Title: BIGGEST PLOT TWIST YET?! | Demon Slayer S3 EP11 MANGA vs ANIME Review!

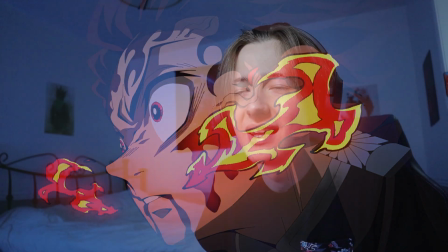12:20 There's really nothing to say, man. The animation in this episode is just constantly super good.
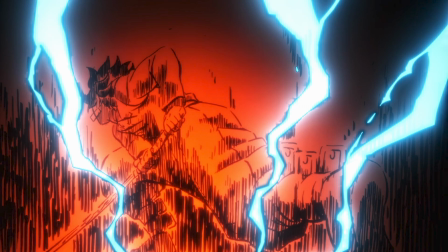12:27 We get some impact frames here, and basically the key animator for this whole sequence I think is Miwa,
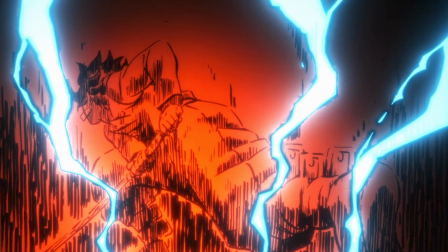12:34 and Miwa is one of the best key animators for Demon Slayer or Ufotable in general,
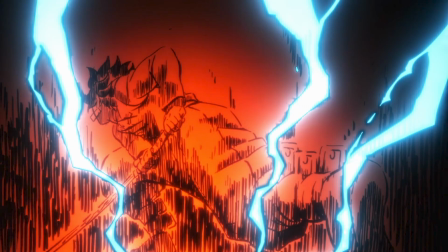12:40 and those are some really cool impact frames with just the lightning here.
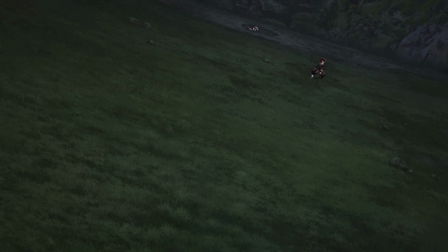12:45 And then here we get a sequence that looks a lot like the Rengoku 9th form that we see in the movie. It's pretty similar to that scene with Rengoku, so it's a cool callback here as well. We can really see a little bit of the blue and yellow from the lightning, the thunder breathing technique, but we see the sun breathing as well mixed with it.
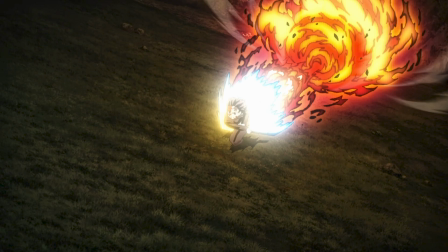13:07 It's so cool. Like, you can really feel how fast Tanjiro is here. It's such a cool sequence, man.
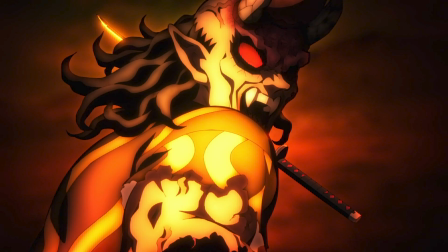13:14 I mean, look at the compositing here with how much Hantengu is glowing from Tanjiro coming towards him with the just yellow and orange and lighting with even the sword. I mean, I've said it in other just reviews, but the compositing this season has been, at least to me, probably the best compositing that we've seen in Demon Slayer in general.
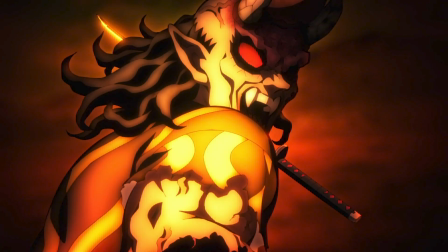13:36 I mean, the only thing that you really can compare in terms of compositing is obviously the movie and maybe episode 10 from season 2 with the old Gyotaro and Tengen episode, but I'm really excited to see what they're gonna do with the compositing for the Infinity Castle, which is the yellow lighting, orange lighting, how they're gonna play with it.
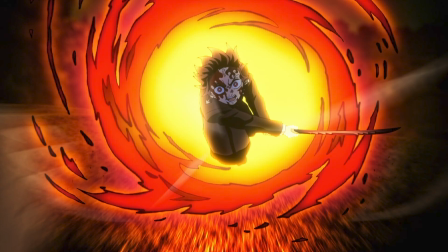13:55 Again, a really cool sequence with just basically a circle of fire and Tanjiro just in the middle,
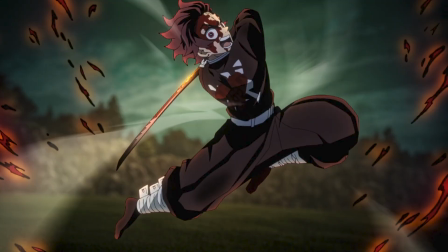14:01 and then this old posture here that Tanjiro has, this pose here with him about to swing, really screams power. It's pretty unique as well. You don't really see those type of just posture while he is in the air and is about to swing.
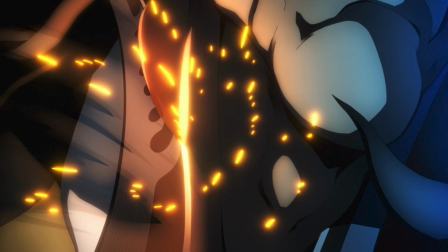14:17 It's really unique, it's cool. And this whole sequence with Tanjiro cutting Urami's neck is super smooth, just like he's cutting through butter.
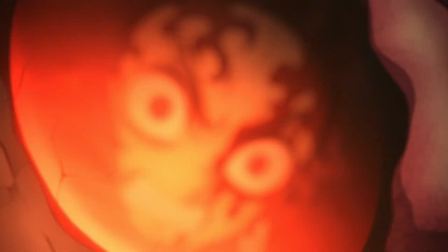14:25 It's a really cool sequence here as well with Tanjiro. We just see Tanjiro's face through Urami's eyes. Some really cool choices, and the storyboarding here is really good.
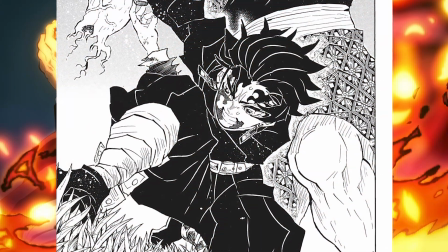14:36 And here it's just like in the manga, they basically use the same shot from the manga in the anime.
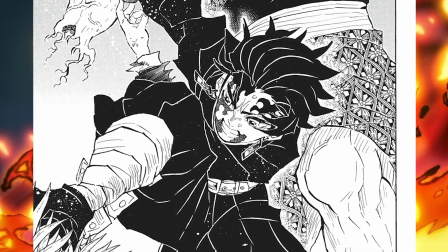14:42 It's a really cool shot from Tanjiro here,
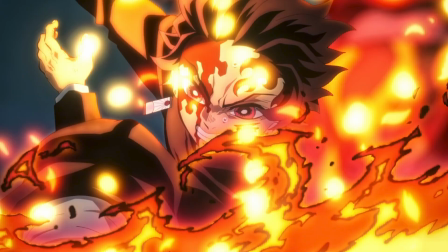14:46 everything with his mark from his eyes to the blood coming dripping on his face, with how good the fire looks.
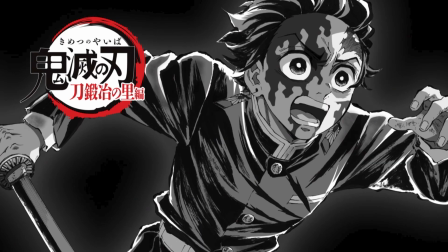14:52 It's an amazing shot. We get the eye catchers. I'm not sure if this is anything from the manga. It's some cool eye catchers, nothing too special about it.
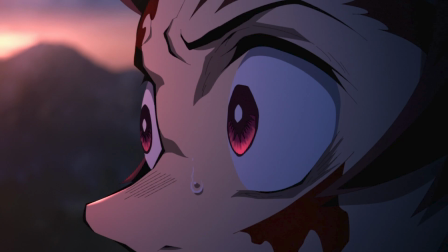15:00 And by the way, in this episode we covered around 3 chapters from the manga, and 3 chapters for 50 minutes is really not a lot. So every scene in this episode has just been really extended a little bit. Almost every panel from the manga has been extended just a little bit,
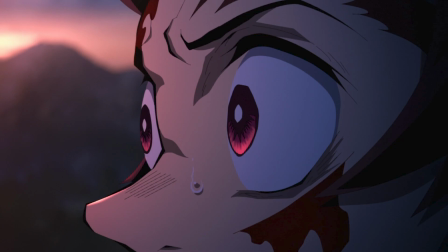15:17 and obviously at the end of the episode we get almost a 10-minute worth of just anime original content.
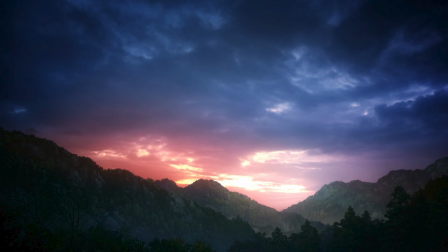15:23 So again, this whole sequence hereafter with the sun coming up and Tanjiro being like, oh shit, Nezuko needs to go hide, is exactly as in the manga, but again it's just extended. So they're just really they're not rushing it, and they're making the tension super high, like the stakes, like everyone is just
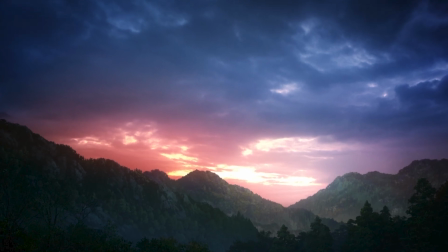15:44 freaking biting their nails and everything, just because of how well the tension is made.
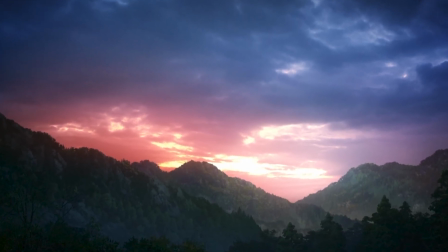15:49 You really think like Nezuko is in danger here.
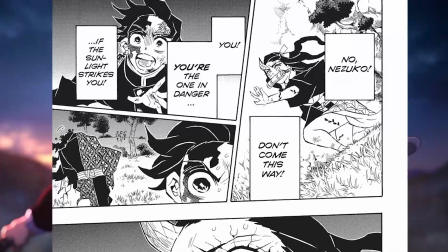15:52 I think the music as well from Goshina, and just the music that Goshina is using here to build the tension, it's so good.
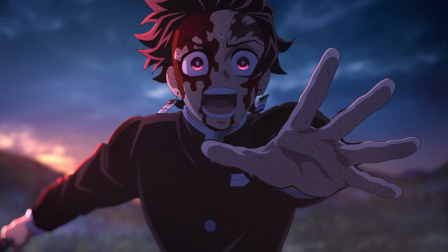15:59 I mean, I think the OSTs for this season has been one of my favorite. I definitely like the OSTs better this season than season 2, probably on par with the Mugen Train and season 1, at least for me. Let me know in the comments which season has the best OSTs for you.